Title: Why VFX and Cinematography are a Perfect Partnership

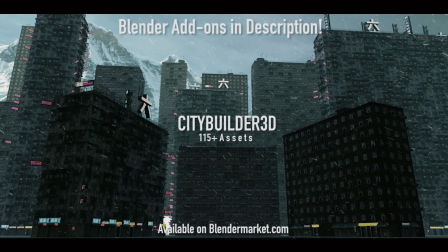What's up guys, it's Brad from Light Architect. As some of you know if you watch this channel, I work as a cinematographer in addition to my visual effects generalist work.
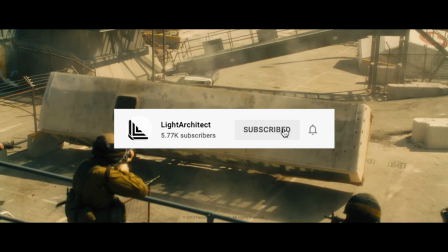And while many artists work exclusive in either of these fields, the worlds of visual effects and live action cinematography are becoming increasingly linked.
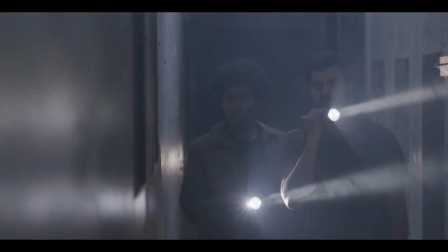Because of this, I've found that both my work as a cinematographer and 3D visual effects artist have complemented each other in unique ways.
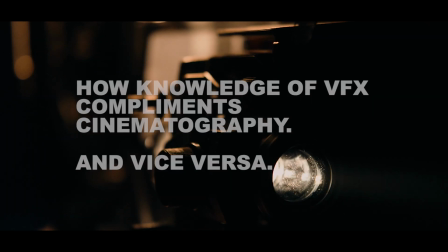In this video, I'm going to share three ways how my knowledge from cinematography made me a better 3D artist and how my knowledge as a visual effects generalist made me a better cinematographer.
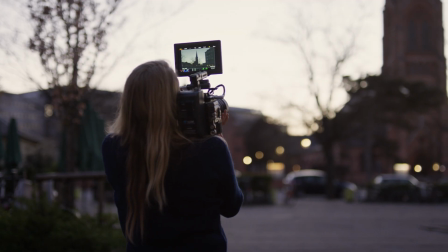The 3D visual effects world and live-action cinematography have their differences,
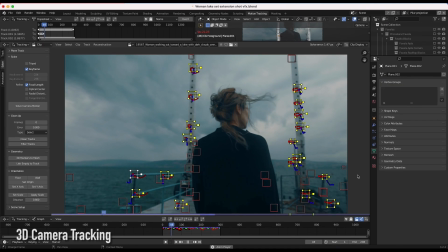but a lot of aspects in live-action cinematography have their counterparts in the world of 3D, as the world of 3D visual effects contains its own virtual lights and cameras,
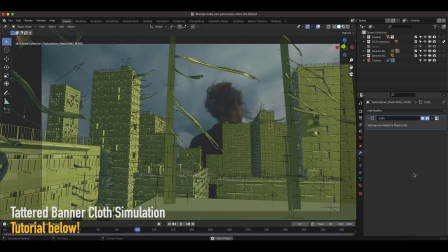often based in real-world settings. The key is finding how these two fields complement each other and understanding their corresponding limitations.
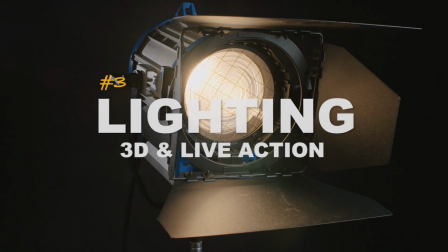When I started learning visual effects as a hobbyist years ago, I had limited knowledge on how light interacted in the world.
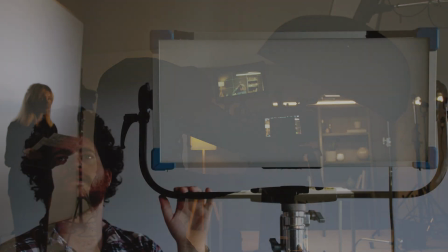As soon as I started understanding key lighting concepts through studying cinematography, two things happened.
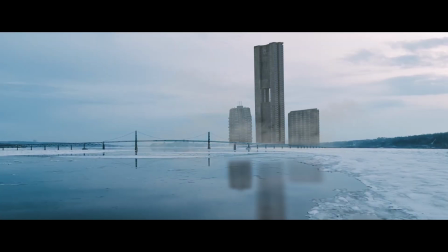Both my ability to integrate CG elements with live action, in addition to my ability to create more interesting full CG renders, went up significantly.
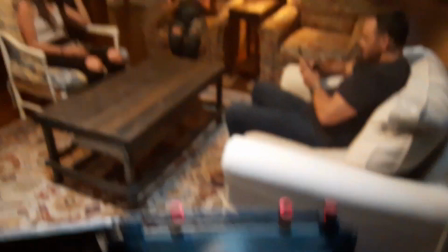As a cinematographer, you're constantly learning new ways to light a scene for the story and to create visual interest.
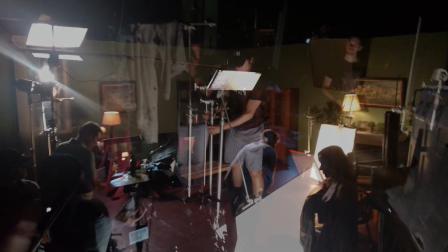In live action cinematography, we utilize physical lights on stands or overhead rigging to light a scene in order to fit the intended mood of the film.
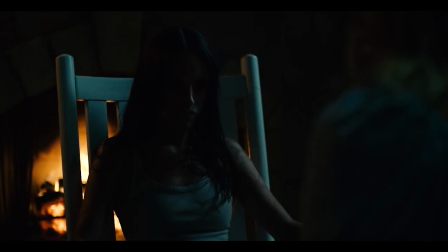We can change the quality, quantity, color, and direction of the light source with various grip equipment to drastically change the look and mood of the scene.
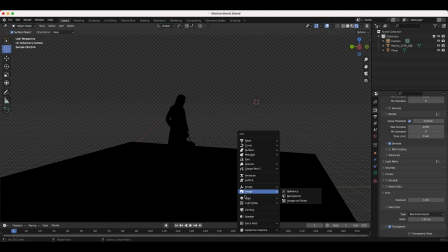In the world of 3D virtual cinematography, these skills carry over, but with two key differences that I have noticed.
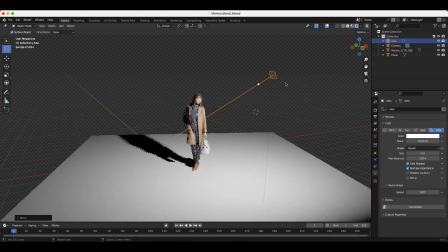In the world of 3D cinematographer, you don't have to worry about seeing the light source or stand itself within the shot,
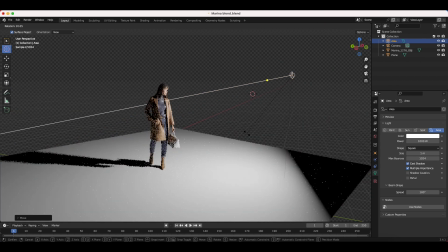as it is essentially a transparent 3D object in the scene, emitting light in a certain way based on the user's preferences.
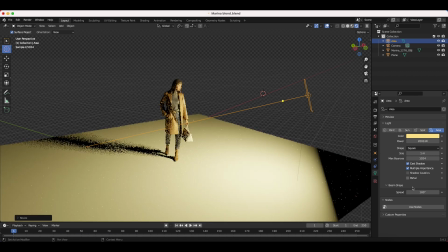Additionally, you don't have to use grip equipment to change the quality of the light source, but instead all the qualities of the light are within the digital light source settings itself.
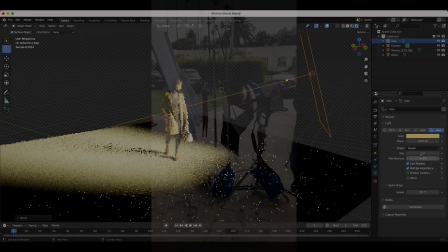For example, in In live-action cinematography, if we want a light source to be softer on our subject, we will often put diffusion frames in front of the light source in order to create less harsh shadows.
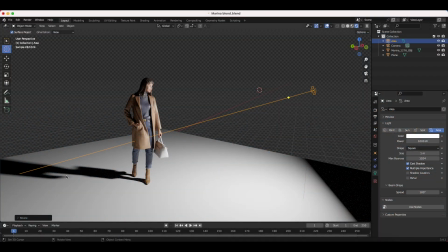However, in the world of virtual cinematography, to make a softer area light, all we have to do is increase the source size within the 3D world.
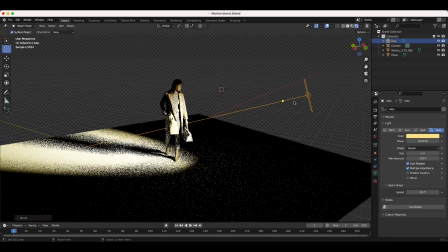We can also change the color, control the emission amount, and change the beam spread angle with the click of a button.
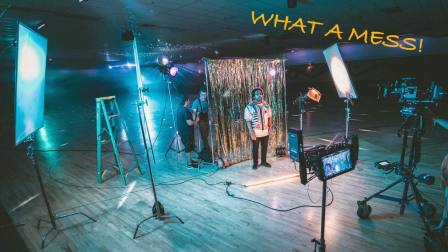These are generally more difficult to deal with in the world of live-action cinematography, as there are more limitations.
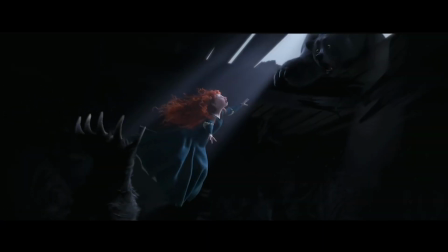Despite the differences in these two worlds, the visual language of lighting and imagery remains the same.
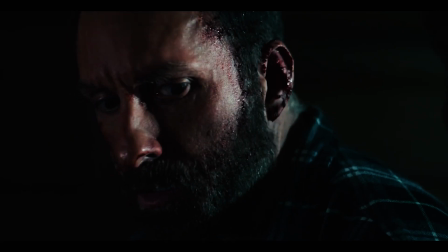Various lighting techniques such as three-point lighting, depth through light and shadow, and contrast ratios on characters in the scene create visual interest and provide specific feeling for the viewer.
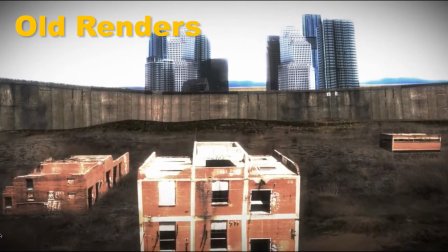When I first got into 3D work, I would frequently be confused on how I would get my renders to look and feel a certain way.
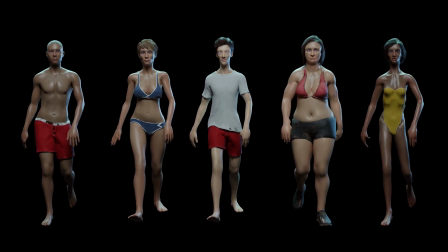Lighting is a key aspect of creating interesting visuals, and after understanding a few basic concepts from cinematography, my render's artistic quality and mood drastically changed.
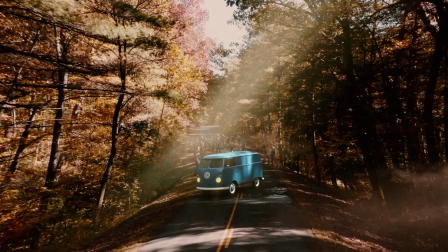Conversely, experimenting with lighting in a 3D scene often sparked ideas for what kind of lighting techniques I could utilize on a live-action movie set,
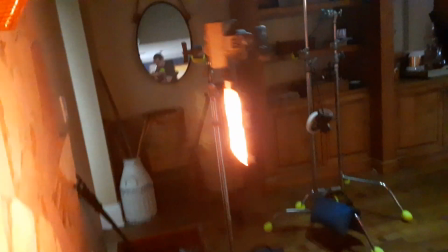allowing me to creatively brainstorm within the computer without increasing the full production crew's valuable time on set.
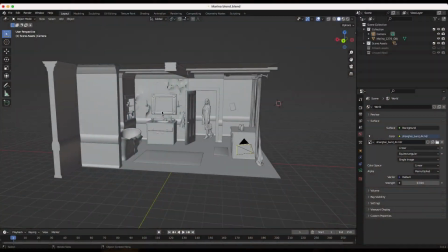If I have an idea that I'm not sure about, I can experiment within the computer to see how it will look generally.
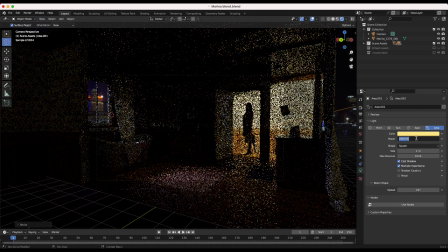Understanding lighting and cinematography also helped me as a visual effects artist when combining CG with live action footage.
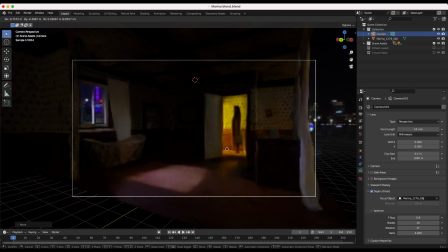As VFX artists, we often need to replicate and match the lighting conditions of the live action footage when integrating CG elements.
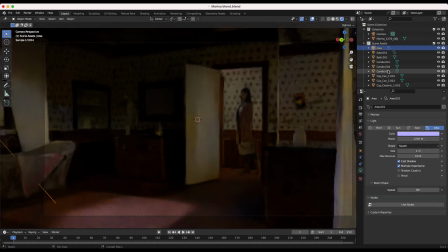Having knowledge of lighting techniques better allows us to accurately recreate the lighting in virtual environments and ensure seamless integration with the original footage.
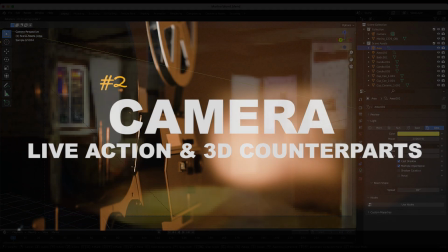The second way my knowledge from cinematography and visual effects complemented each other is by understanding emotional storytelling through camera movement.
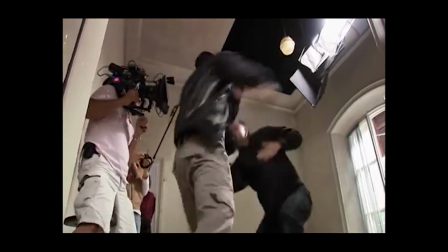In live action cinematography, oftentimes we want a handheld or organic feel for the camera movement in order to create more tension or chaos within the scene.
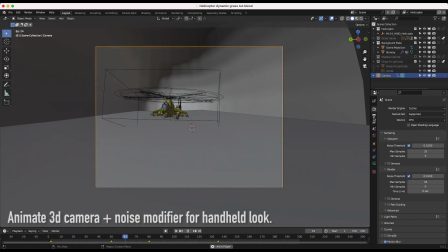In the world of virtual cinematography, we can use a noise modifier on the digital camera's various position data in order to recreate this handheld feeling.
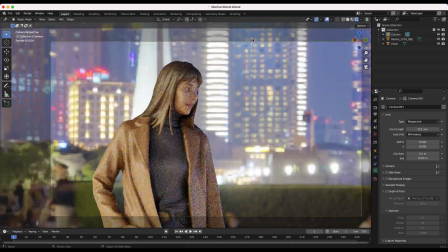Furthermore, we can experiment in the 3D world with digital focal lengths and apertures to create more interesting and photographic-looking imagery that corresponds to real-world photography.
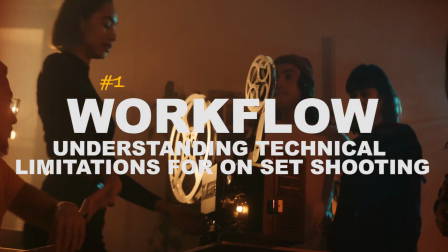Finally, the third way my knowledge as both a cinematographer and visual effects generalist have complemented each other is by
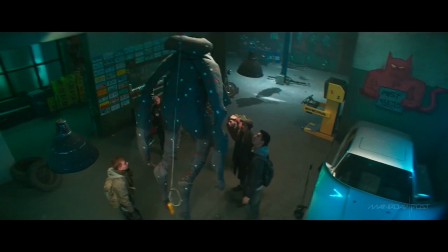providing me with the knowledge of post-production visual effects workflows while I'm filming a movie in a live-action environment.
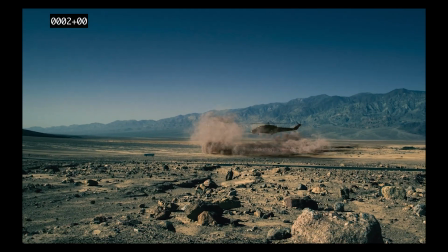Adding various visual effects is becoming increasingly common in even lower-budget productions that might not always have a visual effects supervisor on set.